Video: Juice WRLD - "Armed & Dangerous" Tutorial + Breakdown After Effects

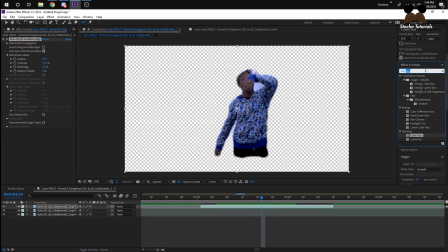a lot of i see a lot of people do that don't want to have a clean cut they just put the ecto effect on it and then you have a cool outline effect and you don't really have to do that much work on it if you don't want to you know do that that's just an extra tip but let's move on so now that you have your mask you just need to create a solid color background so right click on
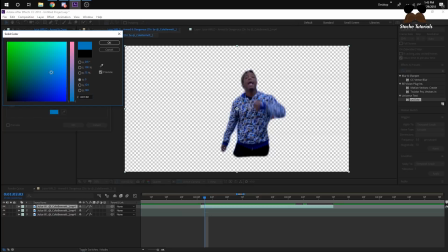where your projects are or where video files are create new solid and then solid color and then i just created this little blue and then
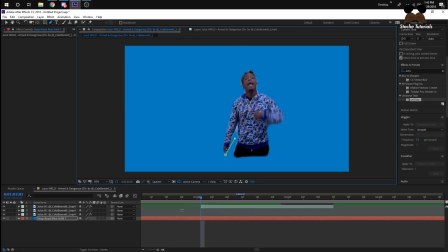to put on top of it i'm just going to drag that down beneath my layers you're then going to need a selected pen tool on top but make sure none of your layers are highlighted this will then create a new shape layer i just selected a green so you guys can see what
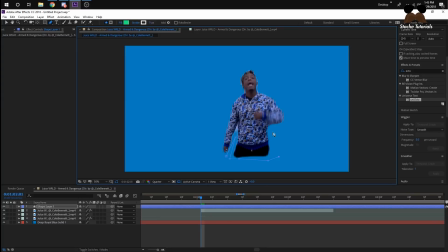i'm doing and then i'm just going to draw around him but kind of crudely in a box format kind of just how the video is um yeah so once i go around him i'm now gonna put my shape layer underneath the layer i want but still over the background layer and then it'll
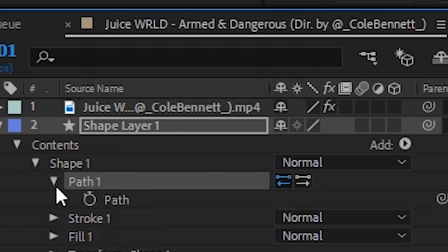look like this all we need to do from here is animate it so go to your shape layer open it up and then press the stopwatch for the path one this
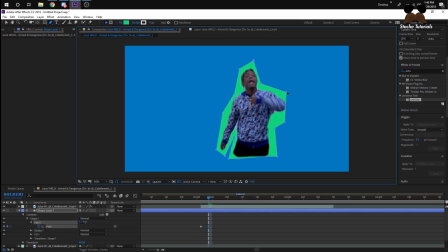will keyframe the path and then what you can do now is you can start uh animating it so i did every two frames but then at the end i decided that that's still it was a little bit too harsh so i just kind of did every
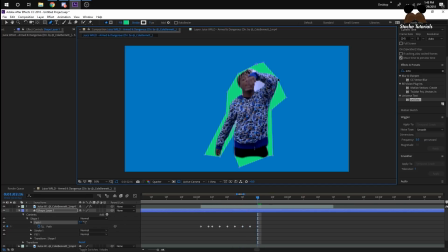four frames it's a little trial and error and how you like it when doing this i kind of just try to copy his movements and try to just move the shape layer around his body whenever he moved but still keeping that like boxy look i said before when i finished this i realized that put too
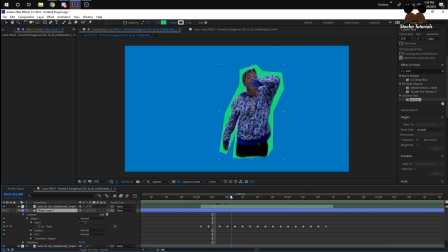many key frames and it just looked too blocky and it looked too nice so i pretty much recommend only doing it every five frames that's what i did at the end meaning that i animated the shape layer and then i moved five frames to the right and then animated the shape layer again um you'll see that
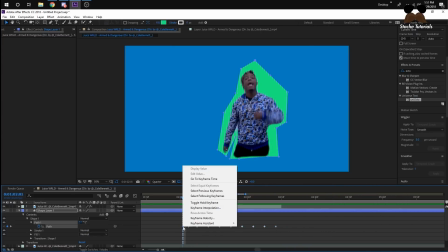here and then at the end i changed all the keyframes from linear to bezier meaning that i just held control and clicked
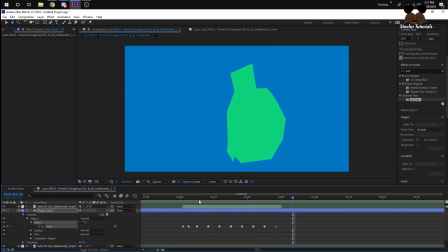on them and then if you do it right the keyframes would turn from a diamond into a circle and it just gives the shape a more smoother look that's pretty much for this effect it doesn't look exactly like his uh then again i didn't take a lot of time to do this he
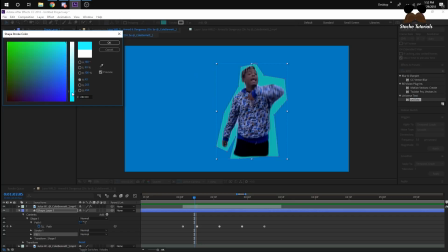probably he also added a tint to the person so it gave he gave it it gave juice world like a blue tone um
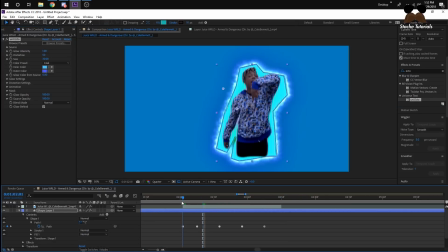i'm just messing around here putting a stroke on it putting ecto on it you know other things you can do with it but yeah let's move on to this effect
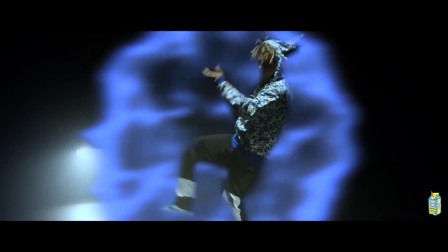is pretty much my little mosey booth pack effect just with some adjustments on it um go to that video and then i'll have a download link
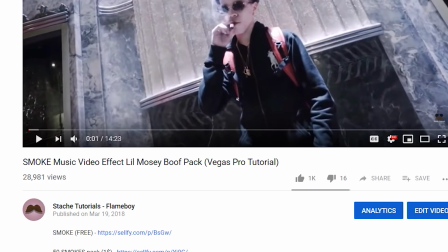where you can download the overlay for free and then i'll have i think i have one where you can download like 40 of them so i pretty
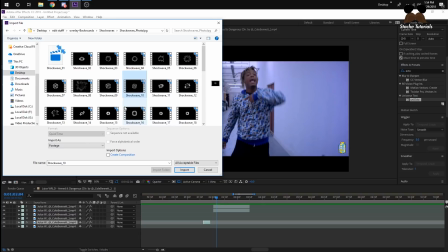much just opened up the one that looked the most similar to it which was this one and then just to show i'm using
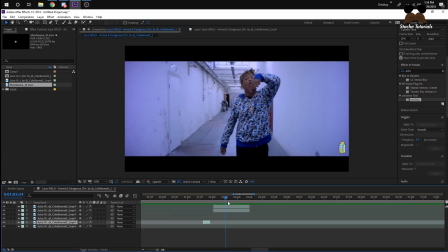the same effect that i did with the outline of tool because you're going to have to mask him out i just think it gives a better look you don't have to but to have the effect behind him like the first one he had um mask him out so i'm just using the same rotor brush i did earlier if that makes sense um now you're going to want to drag your overlay in between the two clips i just put it in the timeline
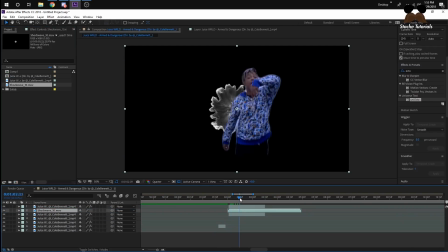directly in between the two clips so i don't have to look for it um then i just change the position of the overlay by pressing p
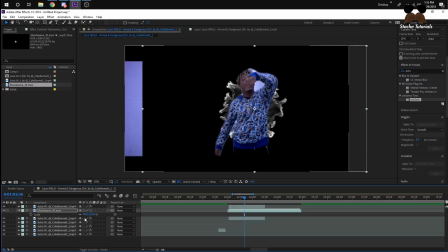and then just move it more towards the middle and then i just scaled it up by pressing s and then making it bigger